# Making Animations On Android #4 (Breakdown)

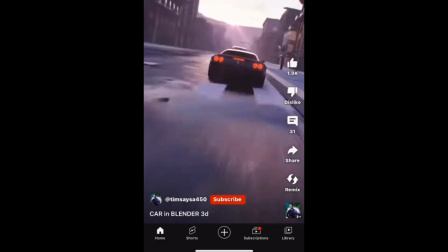[0:00]
So, I was scrolling through some youtube shorts and I came across this video made with blender and I really liked it.
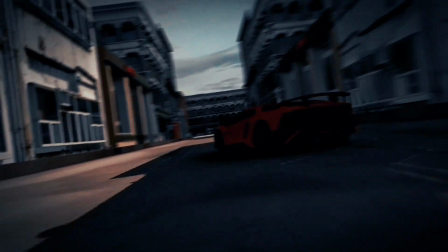[0:06]
So I tried to make something similar with prisma 3d using my mobile phone.
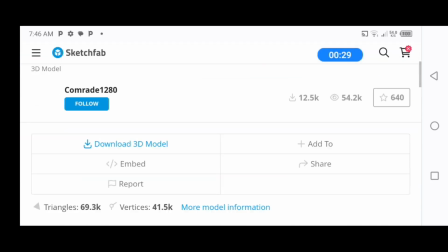[0:11]
And to start off, I went ahead to download a car model because making one of my own will take far too long and the site I used for this was Sketchfab.
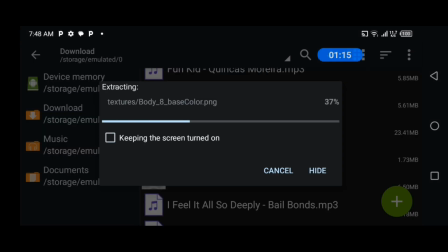[0:18]
And after downloading the model in GLTF format, I went ahead into Zarchiva to extract the model and import it into prisma 3d.
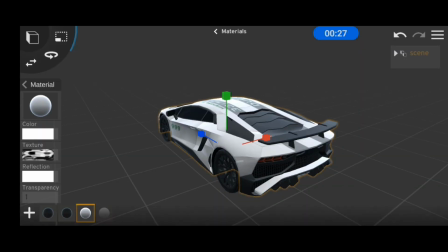[0:26]
It was looking alright but after adding in some textures it was looking far better. Still, the model wasn't complete as I needed the tires to actually rotate.
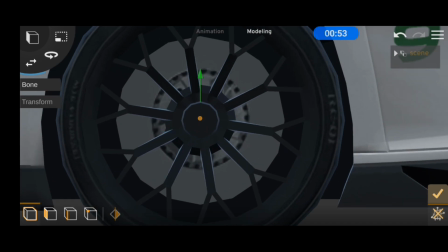[0:33]
Luckily for me, the tires of this model were detachable, so I placed a bone at the middle of the tire and parented both tires on both sides to that bone.
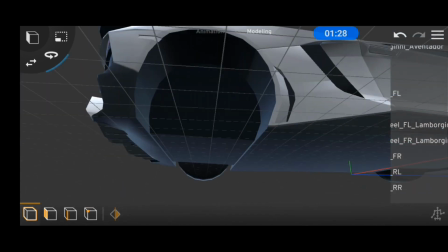[0:42]
After that, I went over to delete the back tires and replaced it with a copy of the front tires.
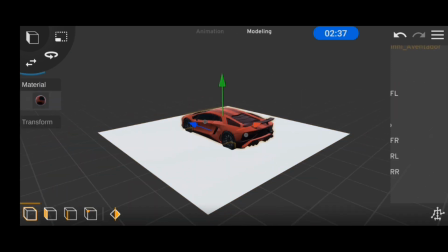[0:48]
Then I switched up the car color and started building a simplified scene to work with.
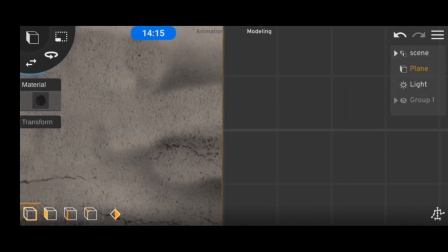[0:53]
And so my road doesn't have that annoying stretch texture error, I used the mirror tool to duplicate it a few times.
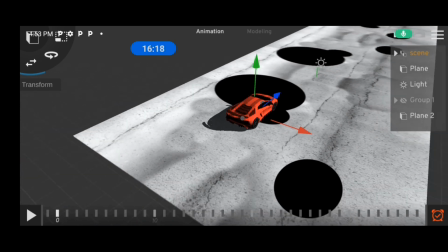[0:59]
Then it was finally time to actually animate this. All you have to do is to take the object where you want it to be then click the keyframe button.
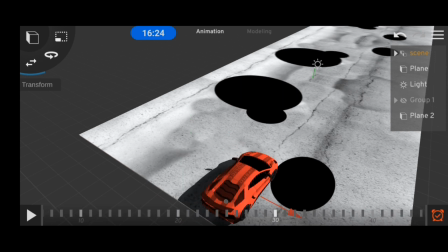[1:06]
What we have at the bottom of the screen is a timeline and in this timeline we are going to go 30 frames ahead then reposition our car and hit the keyframe button.
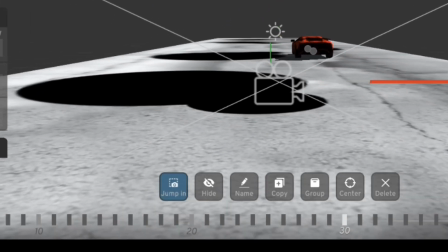[1:16]
And then we will impulse the camera from the preset tab and the moment you click the jump in button bear in mind that your screen is now in sync with the camera.
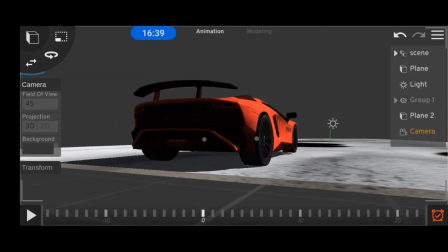[1:23]
Now we can jump back to frame zero and reposition the screen. Once we get the required camera angle, we hit the keyframe button,
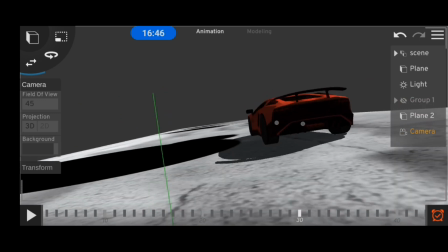[1:30]
jump back to frame 30 and then change the camera position and once we have a nice camera angle, we can then hit the keyframe button.
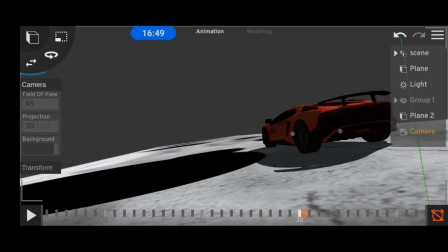[1:37]
And once you hit the play button, the app will fill in all the in-between spaces for you.
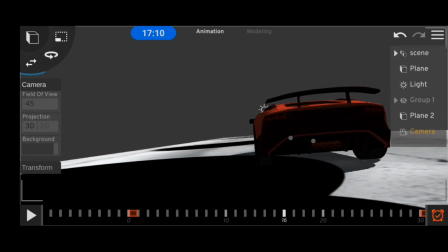[1:41]
And then all you have to do is to work on your timing a little bit and change the car position as you progress along the timeline.
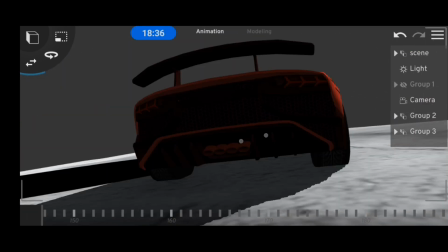[1:47]
Prisma 3D is a little short on animation tool, so that is technically all you need to know.
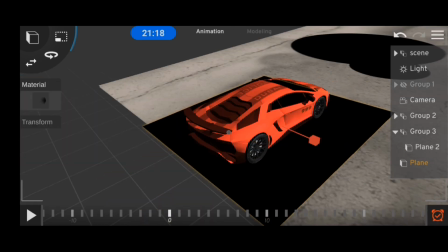[1:52]
Then we have shadow textures, which is the perfect substitute for Prisma 3D's bad lighting system.
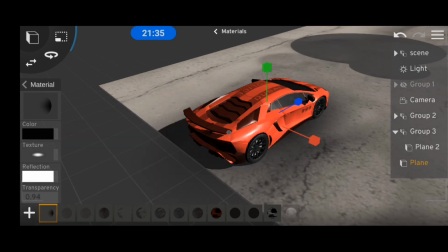[1:58]
And if done properly, it should give the illusion of soft shadows.
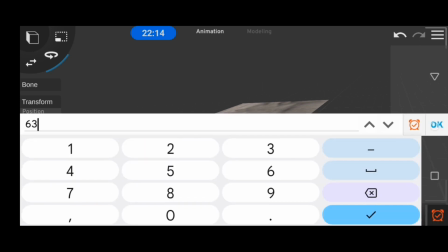[2:02]
And then we animated the tires to rotate using that same process, and now we have a nice base animation to build from.
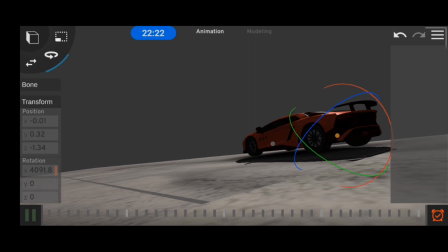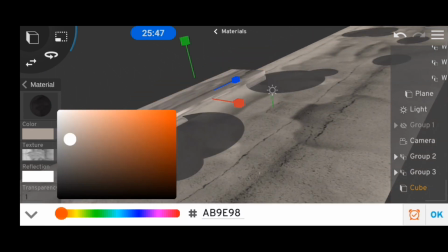[2:17]
And then I modeled in the sidewalk using a textured cube and I expanded
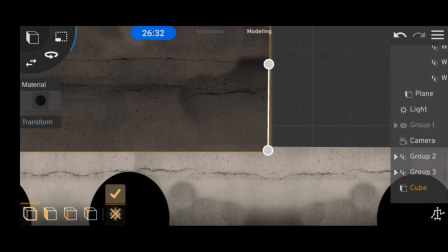[2:21]
it using the same mirror technique to avoid the stretching effect.
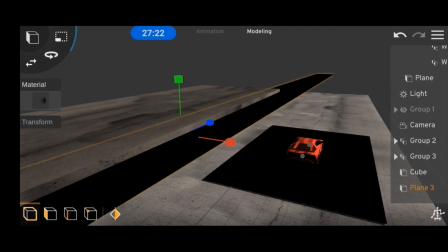[2:26]
After creating a copy of my shadow texture, I applied this to the sidewalks to make it look more involved into the scene.
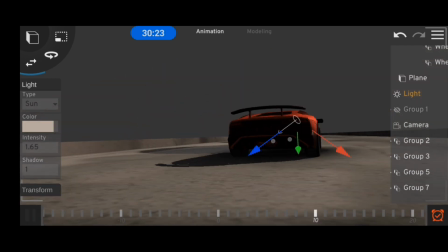[2:32]
Then I changed up the light color to make the scene actually blend together and we had a nice animation going.
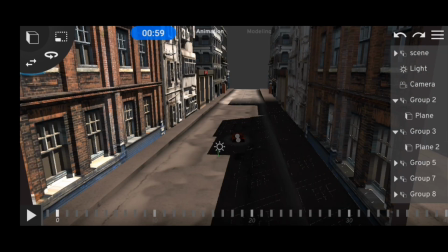[2:38]
Then I did the only logical thing which was to add some buildings which I also downloaded from Sketchfab and it was at this point we started getting some performance issues with the app.
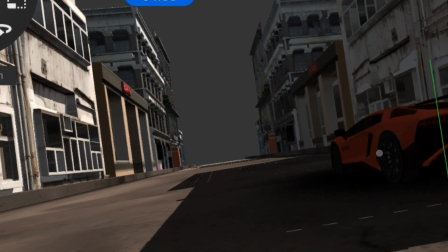[2:47]
The lag was really annoying and that is when I noticed I was missing out a major area of my scene and i knew adding in any more models will
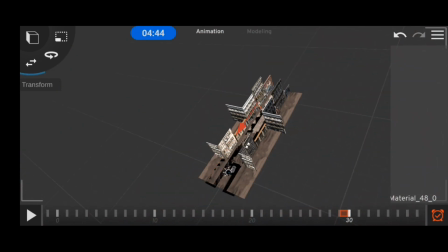[2:54]
actually crash this app so i decided to do something a little tricky with this so every time my camera passed the building i would
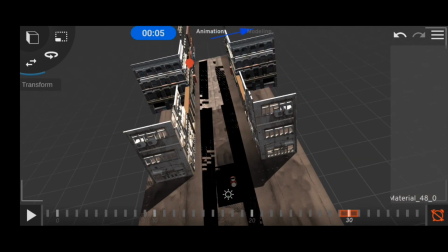[3:02]
just take the building to the front to make the scene look longer than it actually is then i animated
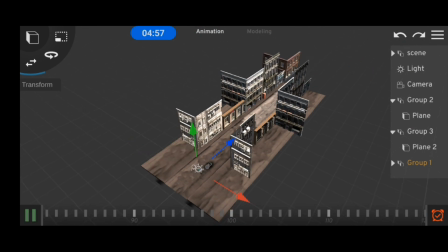[3:07]
the other sides to also play along with this little trick after
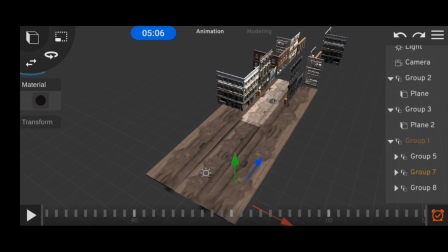[3:15]
this i added in the skybox but i don't exactly have clip for this because my screen color actually crashed while i was doing it